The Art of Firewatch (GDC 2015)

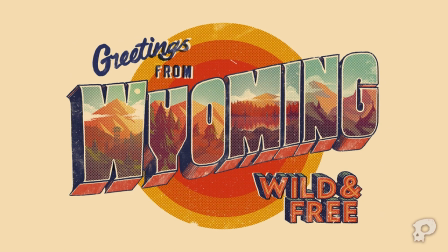[4:12]
Henry's story takes place in a very specific time in a very specific place. We are trying to evoke, not necessarily recreate, a piece of wilderness in the Shoshone National Forest in Wyoming in the summer of 1989.
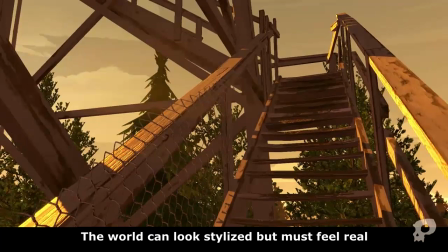[4:29]
The world of Firewatch is visually very stylized, But for Henry's story to be believable and immersive, the world has to feel real.
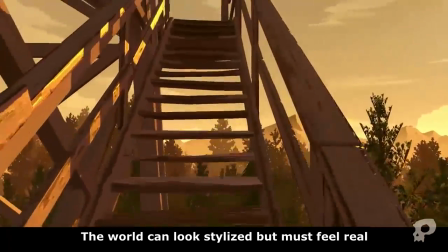[4:39]
We really want the player to feel physically connected to Henry in first person.
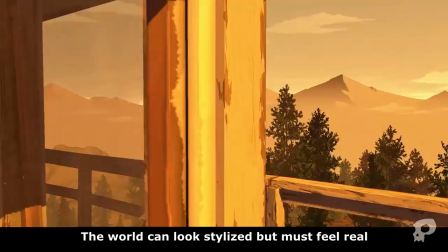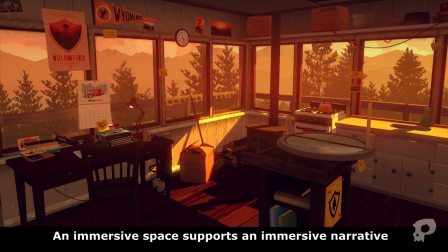[4:51]
It is important that, as Henry, the player feels like he could live in his cabin as a lookout, that this forest around him is where he could have real human thoughts, real worries, and thus also a real relationship over the radio with Delilah.
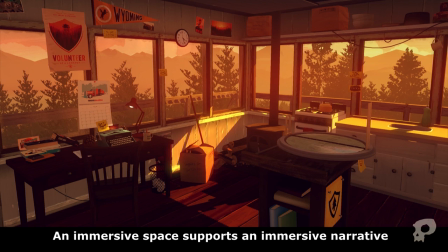[5:07]
The art really needs to support this sense of realness, despite whatever stylization.
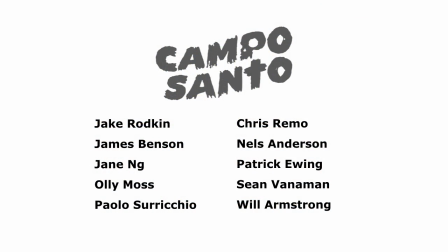[5:14]
So who is making this? Who is Campo Santo? We are a small development team of ten, with seven of us based right here in San Francisco, one in Vancouver, Canada, and two in the UK. We all wear many hats.
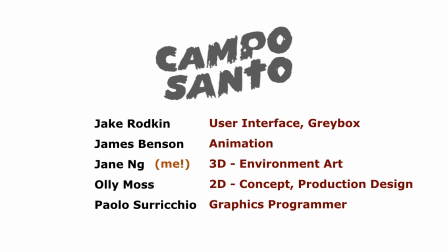[5:31]
We don't really have titles, but this is about half of us most preoccupied daily with the visual aspects of the game.
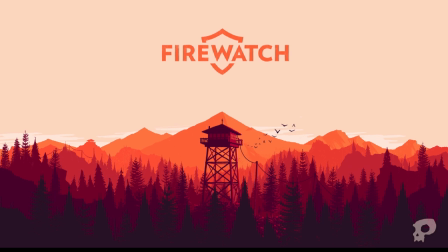[5:40]
Now let's get back to talking about the key art. It is designed by Oli Moss, and as some of you might know, he is quite an established graphic designer before he became involved with game development.
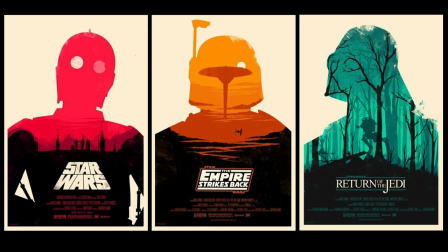[5:54]
Oli is most well known for his poster designs, a lot of them about movies.
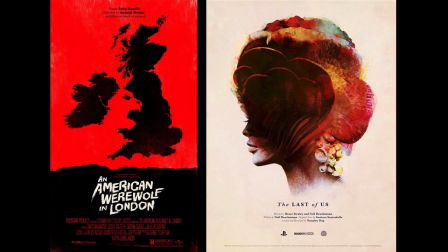[6:01]
But some are about games. His designs are great at clearly communicating an idea while hitting the right emotional tone of the subject.
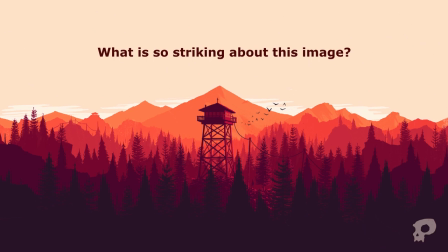[6:13]
Let's look a bit into what is so striking about this image. If this is to be our art direction for a 3D game, we really need to understand clearly what makes this image special for us, why it makes people feel the way they feel, before before we can even attempt to translate it into the game.
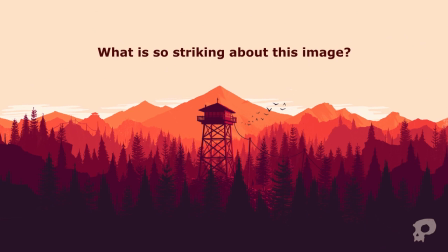[6:34]
Analyzing this can be his own 25 minute lecture, so for today I will just pick three key points to talk about. I will first list them, and then go into detail for each one.
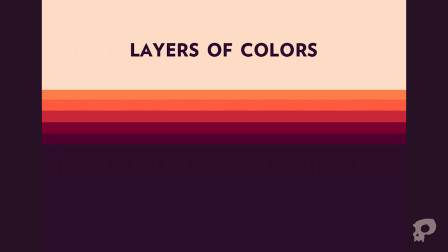[6:48]
Number one, the colors. There are beautiful and bold colors here, and they are in distinct layers.
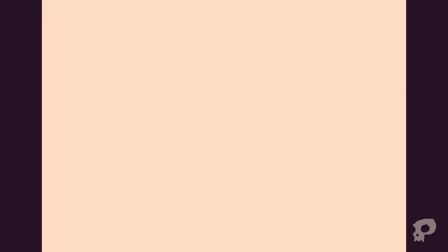[6:56]
Each layer adds to a feeling of great depth and distance, perfect for a wilderness game.
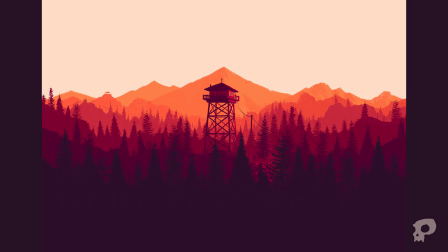[7:03]
The color palette itself also really sets the right tone for a mystery in the woods.
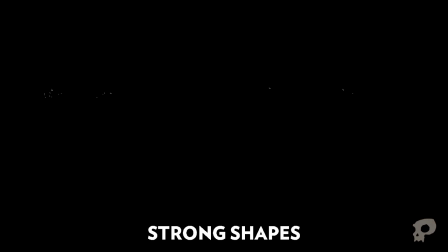[7:10]
2.
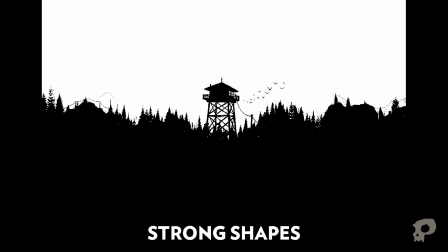[7:11]
The Shapes Much of the composition is made with flat shapes with strong distinctive silhouettes with abstracted internal details.
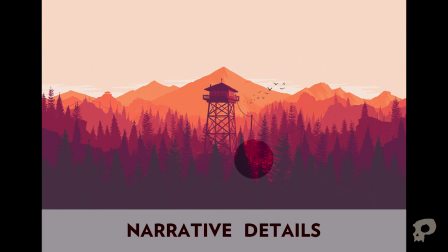[7:22]
You might not notice on first glance, but if you look closer, the story is hinted at in the little details.
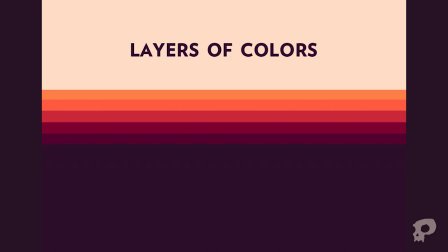[7:33]
Okay, now let's talk about how we are bringing layers of colors into the game in some detail. If we were making a 2D game, this would be quite easily achieved.
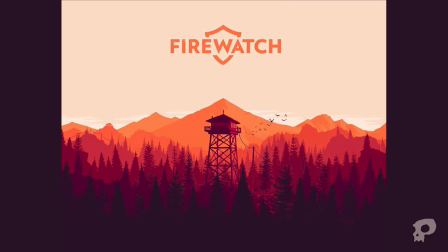[7:45]
Use an eyedropper, separate these into parallaxing layers, and bam!
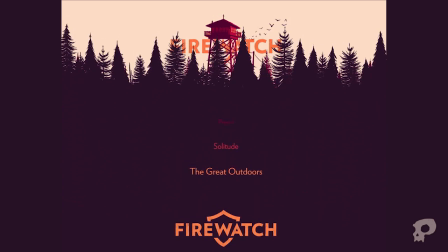[7:51]
But in a 3D world, one in which you can walk around at will, not to mention, Firewatch is not a level-based game.
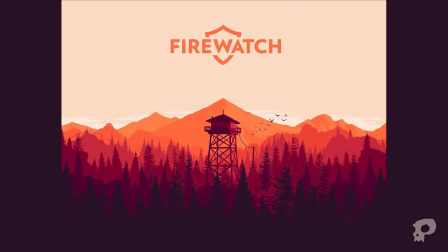[8:00]
And as much as we love the color orange for during the sunset, the National Forest really shouldn't look like that at night or in the morning. So copying the colors from the concept art and painting it directly into the assets is quite out of the question. We require instead a dynamic solution.